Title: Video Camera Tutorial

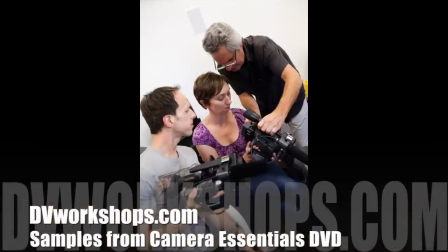At DVWorkshops, we provide dynamic two-day camera video bootcamps, but we know that many of you can't make it,
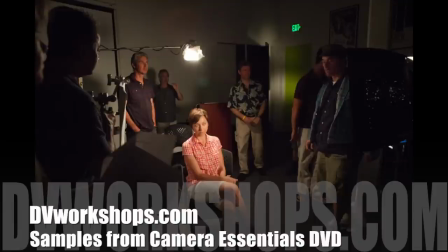so we've created the 75-minute DVD with camera essentials lectures, just like you'd hear in the workshop.
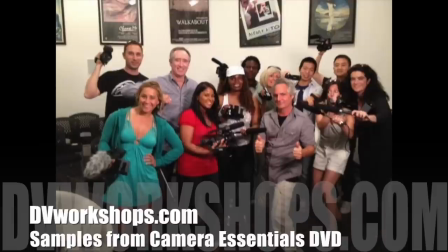Here now are five minutes of samples featuring DV Workshop's lead instructor, Aaron Reynon.
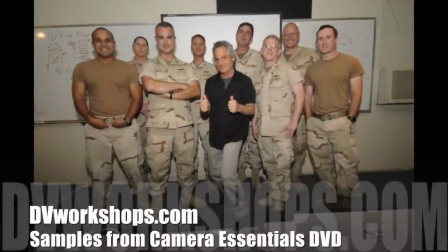Reynon was selected to train the U.S.
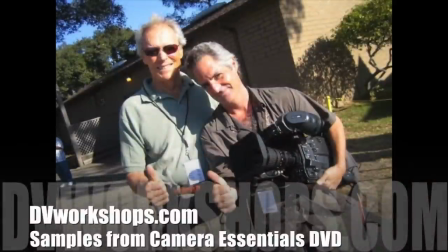Navy combat camera teams at the Pacific Fleet Headquarters and has also spent three summers as Clint Eastwood's cameraman on selected jazz documentaries.
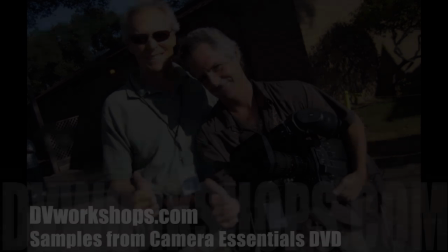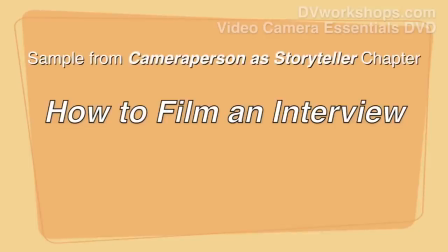Let's talk about how do you film a good interview because I want to give you some tips on some shooting styles that will make you a better storyteller as a shooter.
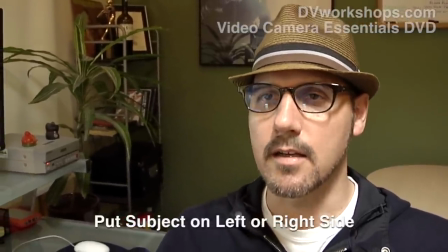All right, so when you're framing someone, you should generally put the subject on the left or the right side of the frame.
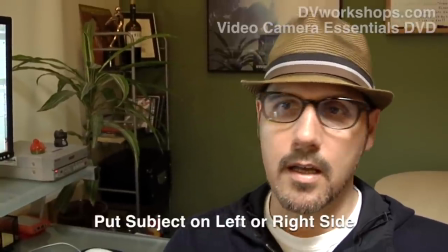Try not to center folks. We'll talk more about the rule of thirds later in this video.
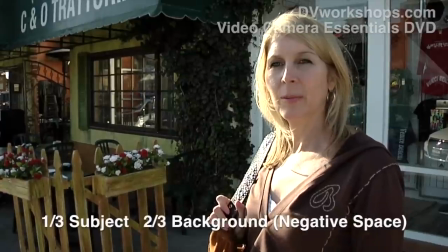Now I want you to notice that one third of the frame is generally filled with
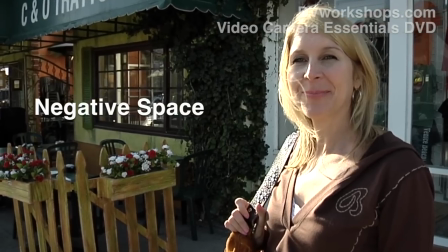your person and two thirds is filled with what we call the negative space.
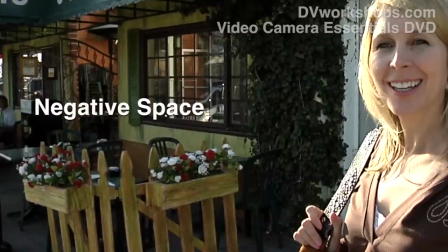And this will have information about the locale, the occupation, of who you're interviewing, the negative space.
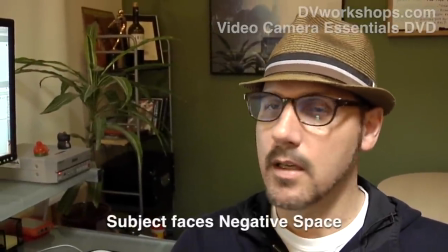Now, the subject, when you're interviewing them, should always be facing the negative space.
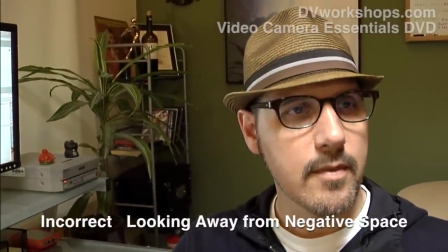Their eyes, their glare of their eyes fills the negative space. You see here, when they're looking away from the negative space, it just doesn't look right.
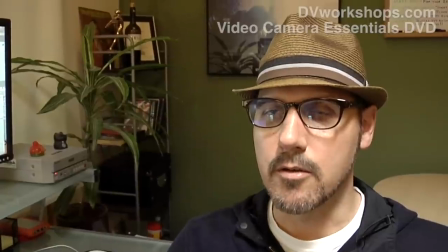You can see here how good it looks when the person is looking in the correct direction.
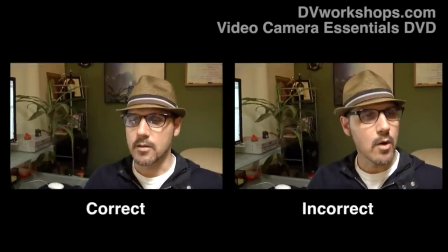Again, the person should be looking towards the negative space, which means the producer or camera person who's doing the interview should be on the same side as that negative space.
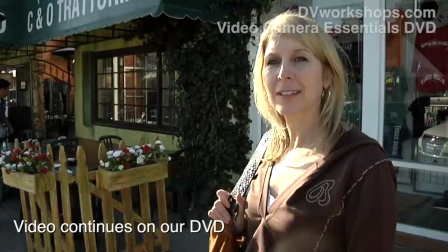Keep the person framed as one-third of the frame. And now we're going to learn an exercise to help you understand creating depth in your shots.
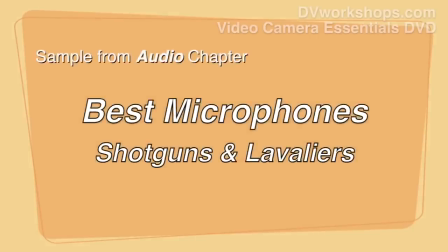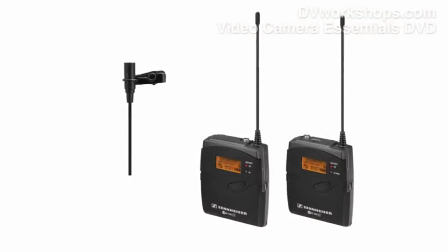All right, I want to talk about mics I like. Okay, what do I have in my toolkit as a one-person band?
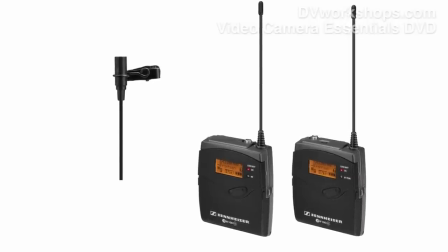What am I using all the time? Well first let's talk about wireless systems.
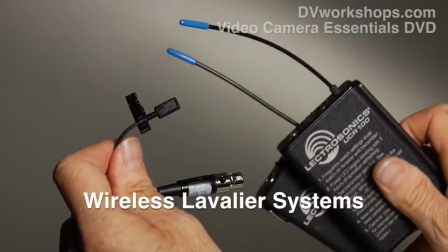This is a wireless system and it's manufactured by Letrosonic. It's a great wireless package.
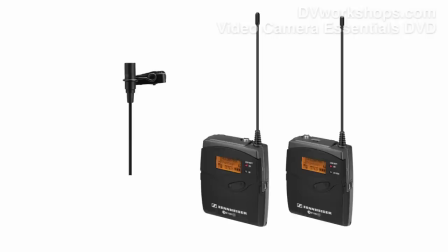I also like the Sennheiser wireless packages. They're in about a $500 range.
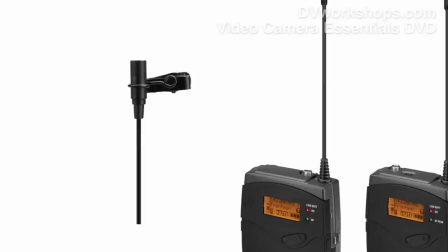I'm not a big fan of the the mic that comes with that Sennheiser. I would suggest ordering a Tram mic that fits the Sennheiser.
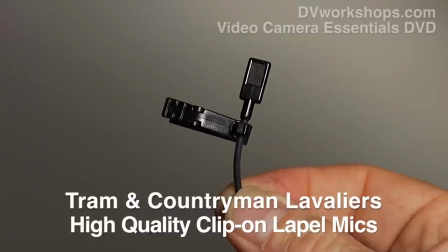It's still going to be affordable. Again, Tram, T-R-A-M.
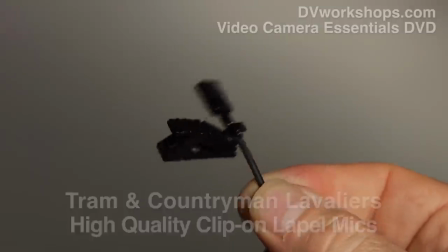If you go to our website at DV Workshops, we have links to these things, but again, I like this Sennheiser microphone wireless system.
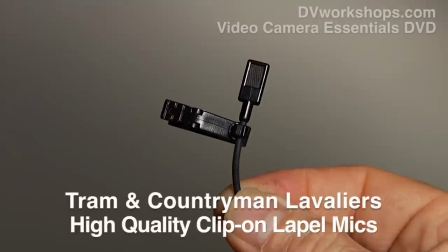It's like $500, but I would suggest getting a Tram. You can also hide these lavaliers. If you go to an audio supply, professional audio like Location Sound in Los Angeles or B&H Photo,
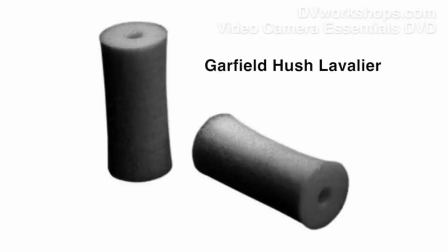they sell these little kind of cylinder, thin gray foam. And this kind of, without the clip, this kind of snakes up inside this foam and then they tape it inside your shirt. So this is kind of suspended in this cocoon of little foam that's very small so you're not going to see too much of a bump. And literally if you have a jacket on or something, they put the little foam right inside there and then they just tape it in and you can't see it.
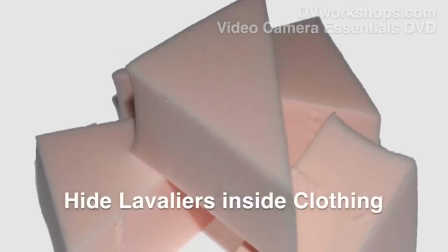It's made of the same material as like professional makeup sponges, those triangle stuff.
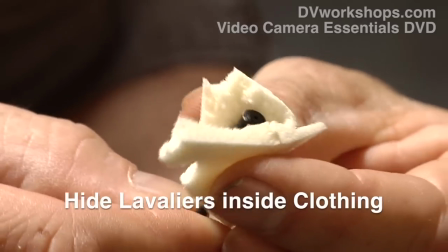So if you're looking to build your own kind of hidden mic,
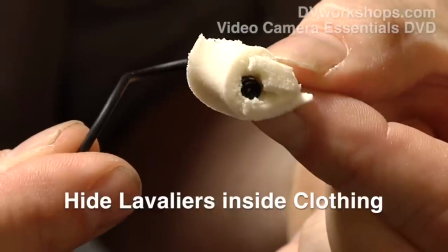go to a beauty supply store and pick up a little makeup sponge and just cut it really thin and then try to get this to just sit in the middle and you can hide it,
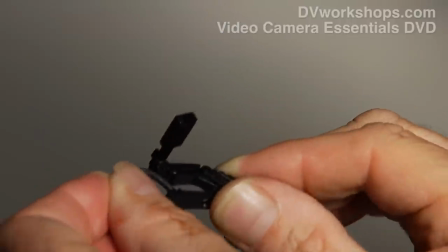okay? The key with using these lavaliers is you never let it sit. It's hard to see. I'm wearing a black shirt, but you never let it sit on someone's shirt. You're going to see the wire like you can there. You always want to bring it up inside the shirt and then lock it in on top or on the side.